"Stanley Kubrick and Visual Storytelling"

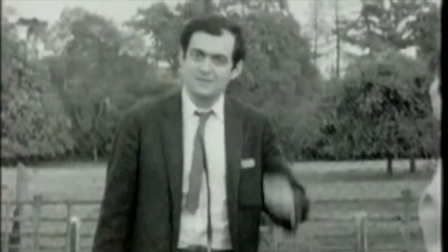Hi, my name is Carlos Rivera, and today I'm going to be discussing one of my favorite directors, Stanley Kubrick.
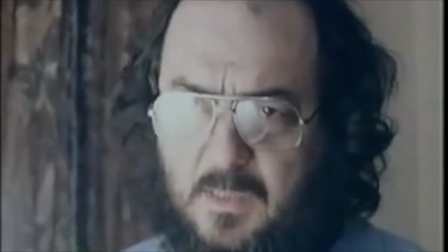A lot of people consider him the greatest director of all time. With a career like his, anyone can see why, really.
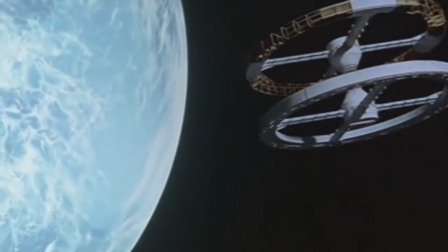But I personally know a lot of people that just blindly credit him with that title because he's popular and his movies are controversial.
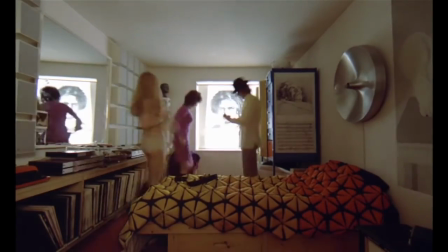However, if you look into his films and actively study them, you'll notice that there's one thing in common.
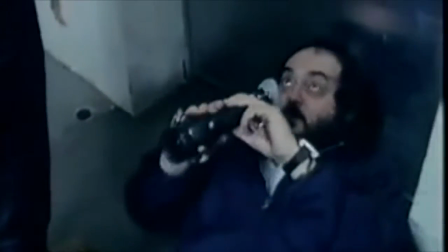Kubrick employs all factors of cinema to aid and complement the visual storytelling in his movies.
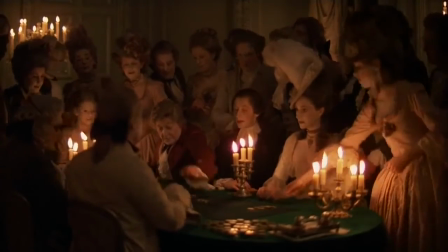Even though I haven't seen it, this scene from Barry Lyndon is a perfect example of my argument.
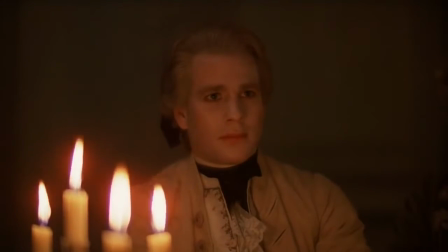Barry is seen here playing a game of cards against a woman and a man.
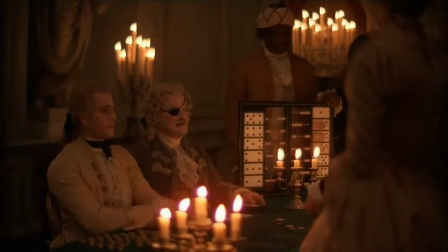We first get two establishing shots, then Kubrick moves to show us a series of reactions from the woman.
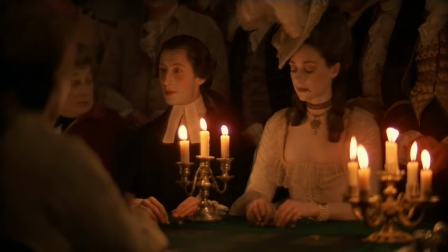First, she looks over at Barry. Then she moves her eyes around the room nervously before they land on the other man's,
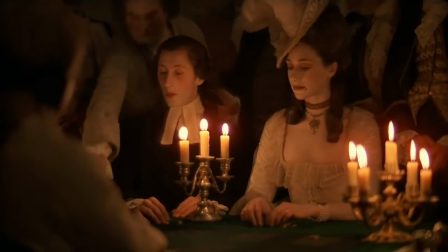but they quickly lose interest in each other, and the woman looks back at Barry.
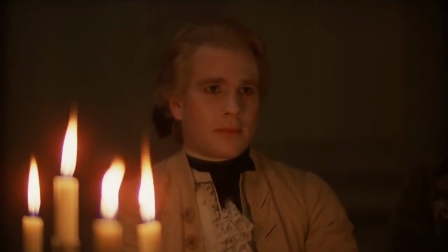Kubrick then cuts to Barry looking at the woman, which he hasn't shown us before.
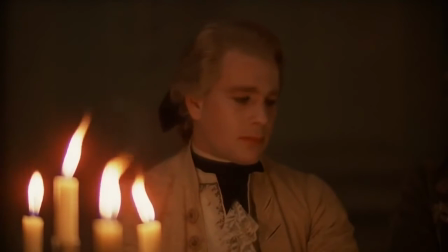The viewer can now inference that the relationship is neutral and at a state of initial attraction.
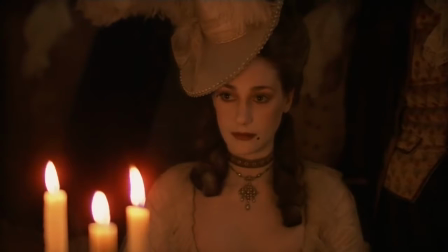We see the same thing happening 3 times with a few differentiations before this happens.
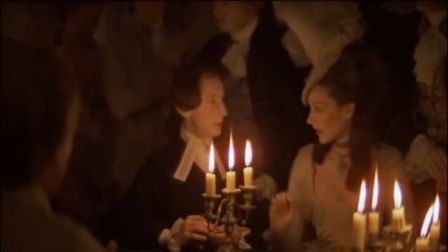Samuel, I'm going outside for a breath of air. Yes, lady, of course.
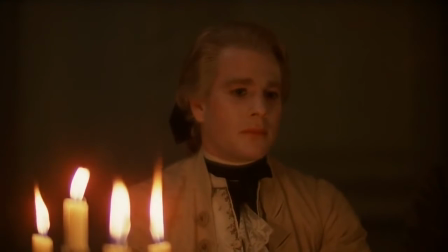Kubrick then cuts back to Barry, where through his facial expression, we can tell that he's gotten the girl.
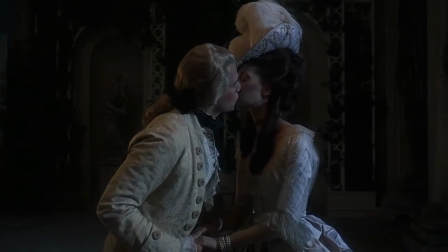It's probably some of the most subtle filmmaking ever, but it works perfectly for the craft.
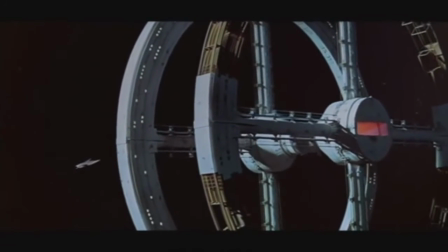Let's take another segment, this time from my favorite Kubrick movie, 2001: A Space Odyssey.
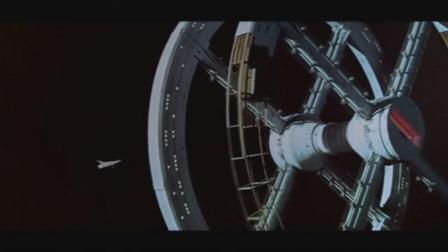The first 14 minutes or so of this movie are essentially a foreign language film with no subtitles.
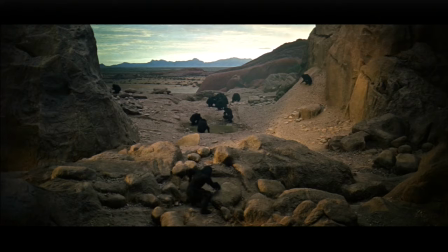Using camera techniques, extras dressed as apes, and studio sets, can Kubrick craft a visual story.
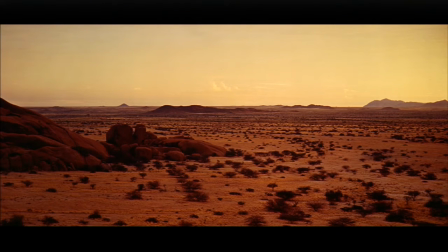The first 4 minutes of the Dawn of Man sequence are essentially exposition shots.
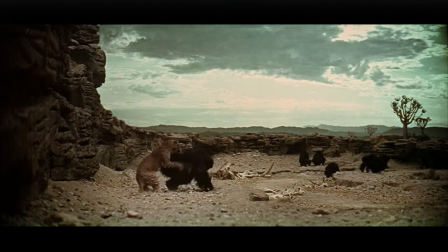Then, Kubrick foreshadows a dominant species taking over a recessive one via the cheetah killing one of the apes.
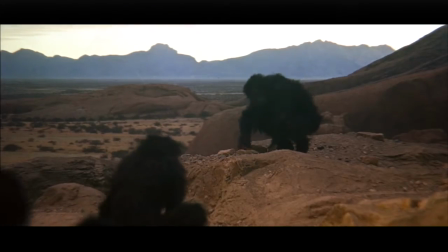Soon after, a tribe of apes takes over the water hole another tribe had control over, causing the latter tribe to run away and then go to sleep for that night.
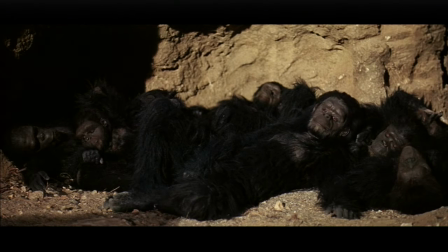They wake up and find the monolith, which grants them the power of weaponry and tools,
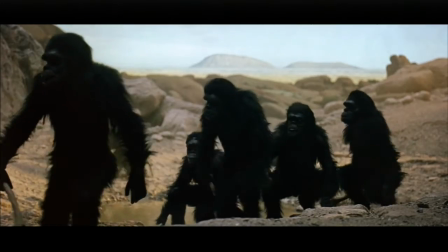allowing that tribe to take over the water hole again, and over the course of 1,000,000 years, we can inference that that tribe evolved into humans.
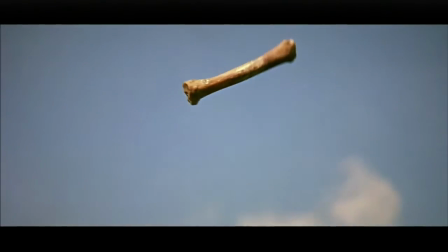Yeah, that's visual storytelling on an epic scale.
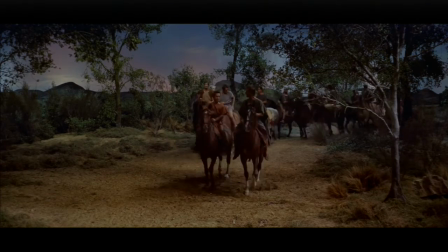And as a slap to the face to every other director, Kubrick has also proved that he can do this even with scripts that aren't his own.
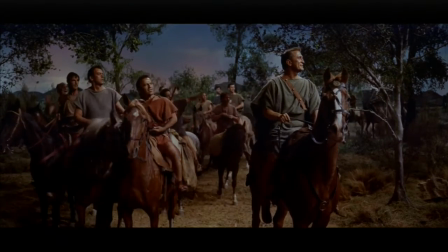This scene from Spartacus, written by Dalton Trumbo, has the titular hero liberate slaves for his rebellion against Rome,
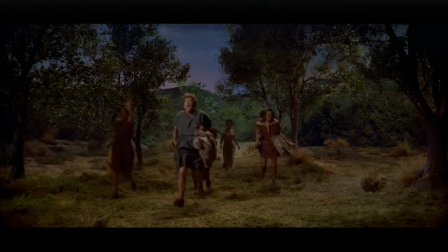when he recognizes Varinia, a slave he once knew, among those newly liberated. While there is dialogue in this scene, it doesn't drive the storytelling.
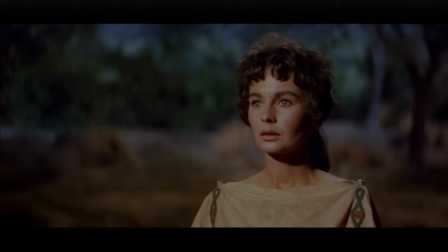That's all given by the facial expressions of the actors, which include surprise, insight, sadness, comfort, and happiness.
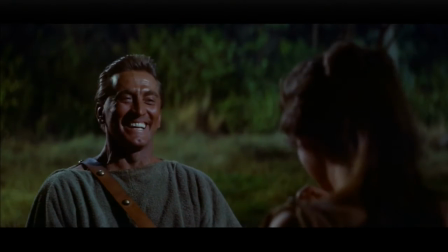You couldn't catch up with it. You realize nobody can ever sell you again.
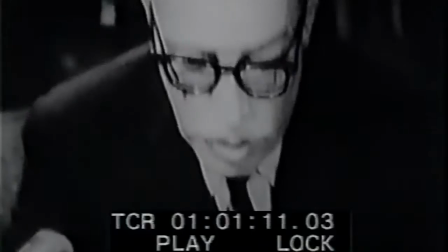Of course, credit has to be given to the actors for their actions and to Trumbo for writing a screenplay that doesn't limit the director,
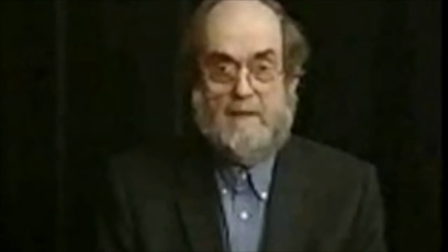but Kubrick yet again shows us what filmmaking is truly about.
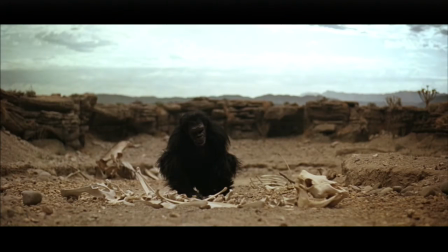These are just 3 of many examples of Kubrick's use of what's on the screen to drive the story.
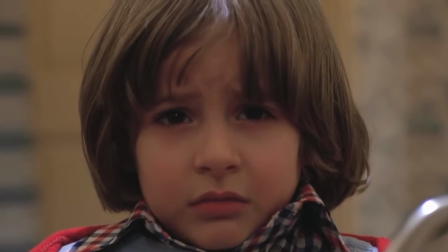He never completely allows for audio to take over and drive the film, because as Robert Altman once said, "That's the reason for film.
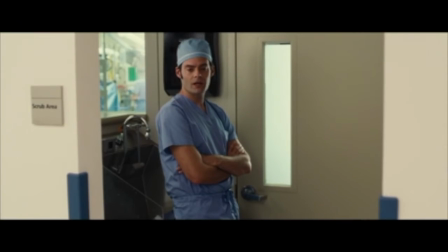Otherwise, we should just turn the light out and call it radio." let's take the same type of scene we used from Barry Lyndon and put it in the hands of another director and writer,
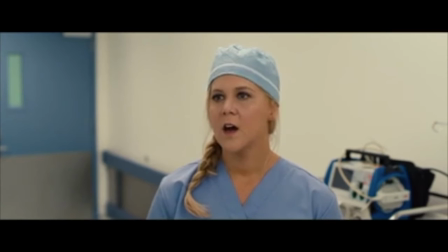Judd Apatow and Amy Schumer with their movie Trainwreck.
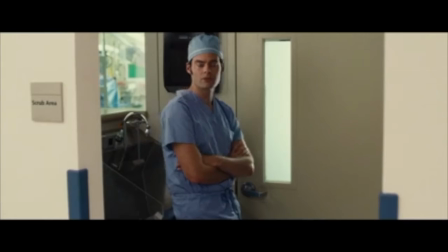It's the same type of scene, a guy trying to get a girl, but in different circumstances and very differently executed.
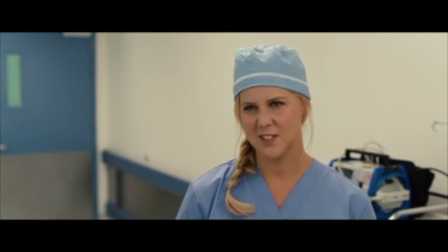If you turn off the audio for the scene, you can't really tell what's going on, which isn't at all the point of filmmaking.
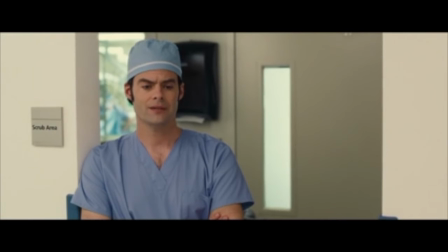Again, audio should be complementary to vision when it comes to movies.
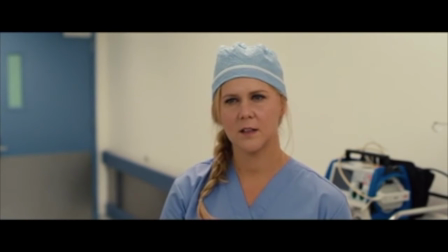No, I'm saying, I'm confused. Am I not communicating this right?